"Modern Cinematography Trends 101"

Like every industry, filmmaking has its trends. I think over the last three to five years, we've seen content take such a noticeable turn. So what are the things that we may have noticed? Practical tubes. I think this trend lasted a few years because I'm starting to see less and less of it.
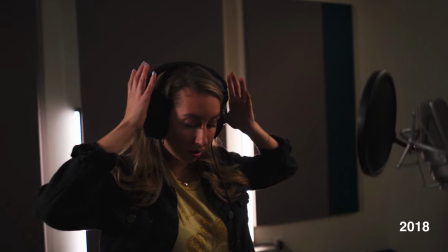(0:15)
I can't lie, I'm guilty myself of putting practical tubes in the back of my shots for music videos, but I think it's really overdone now and can look tacky. This trend peaked in about 2018 or 2019, And it was used all the way up to huge budget stuff all the way down to indie level stuff And I think it became so popular because you can actually use the tubes for lighting and it also added production value to your shots. I think there are ways to use them in your shots still but using them a lot more subtly. For example hiding them in fluorescent fixtures like I did here. Or using fishing wire to hang them like I did here. There's been countless music videos where I've seen them in the back of shots where filmmakers are just putting them there and calling it a day, but personally I think this trend is kind of dead.
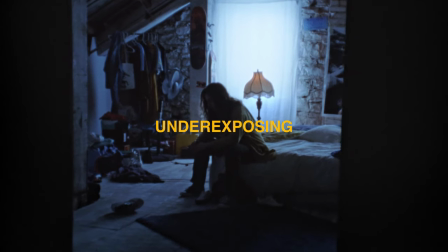If you've been around these past few years and follow other cinematographers or directors on Instagram,
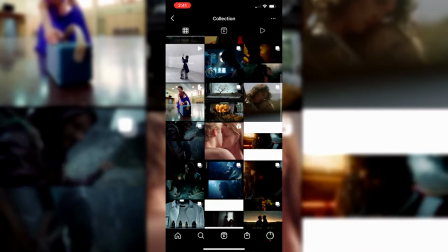(1:21)
then most likely you've seen a lot of work be really dark and moody and underexposed and I have to say I'm a big fan of this trend because a lot of the time I'm trying to go after
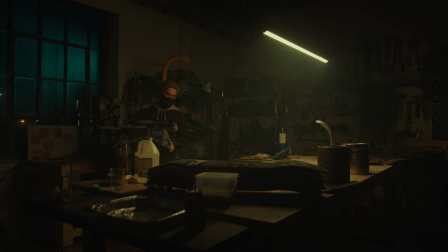(1:30)
that look myself. You may have heard the term shoot into the shadows or far side key But I really think this trend is here to stay for a while because this is how a lot of movies and TV shows are shot at a professional level This method gives your image contrast and interest But I always think bright high-key Cinematography will have its place of course,
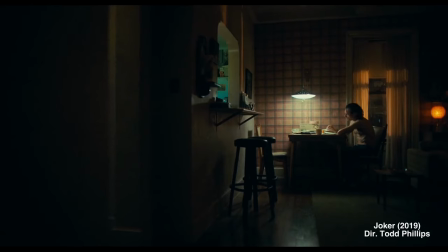(1:54)
but for the most part I think most filmmakers are trying to go after the dark and moody look Maybe I'm biased with this one because this is a style I really like
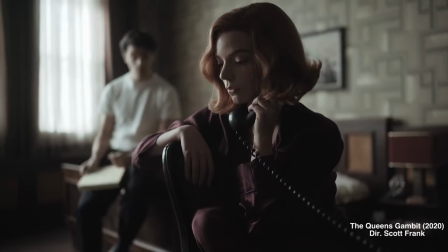(2:01)
because personally I think movies and TV series have never looked better But I have sat down
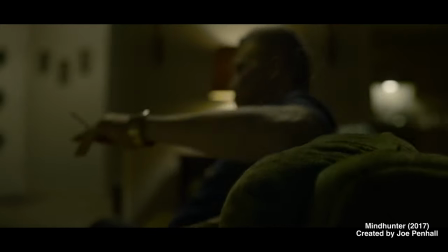(2:06)
to watch movies with people who don't work in film and they asked me Why does everything look so dark, but I'd love to hear your thoughts on this trend Do you think we'll start to see less and less of it or do you think it's here to stay?
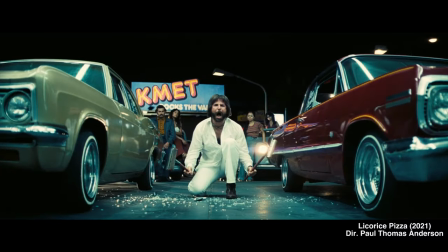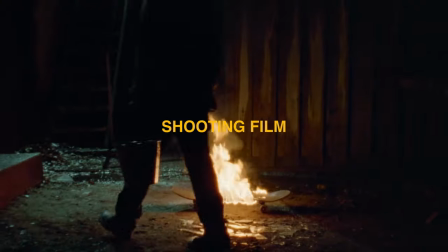(2:23)
Shooting film With the rise in film photography there's also been a rise in shooting on 16 mil and 35 mil in all levels of production. Obviously, it's not financially affordable to shoot every single project on film, but I think if you're not shooting film,
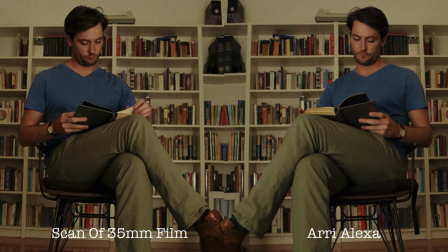(2:38)
then a lot of the time I see people shooting digitally and trying to replicate film by adding grain in post.
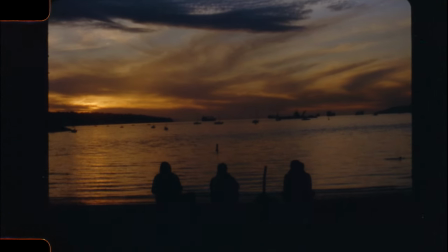(2:44)
Highlight retention, softness, grain, inhalation are some of the unique qualities film gives you,
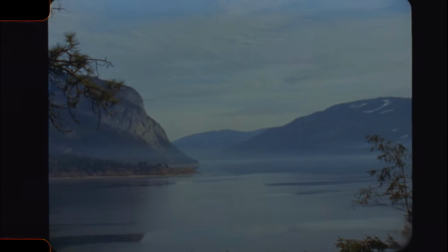(2:50)
but I think it's starting to become easier and easier to replicate that digitally.
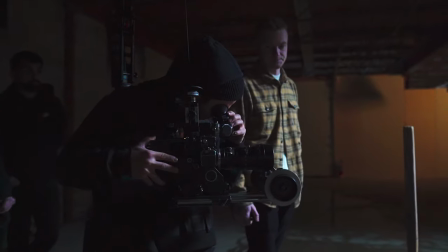(2:53)
Also, shooting on film gives you a whole different feeling and workflow on set, because you have to make sure things are perfect before rolling. Large Format What is large format if you don't know? It is essentially cameras with larger sensor sizes than Super 35. I've fallen pretty out of touch with the tech side of cinematography, but with cameras such as the Arri Mini LF and the Sony Venice, I'm seeing more and more projects shot in large format and I have to say I'm a big fan of it.
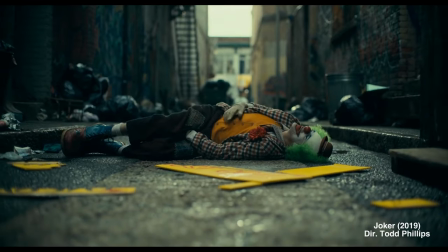(3:21)
I'm a huge fan of the large format look because the depth of field is just crazy.
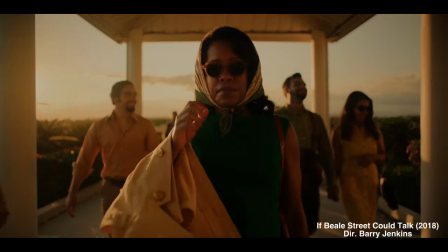(3:26)
If you're focusing on a subject, the background falls off and your eyes know exactly where to look at in the image. I think this just comes down to large format being another tool for cinematographers because not every single project will shoot large format look. Let me know what you think about these trends or if we'll start to see something new. If you enjoyed this video and want more cinematography based content, then subscribe.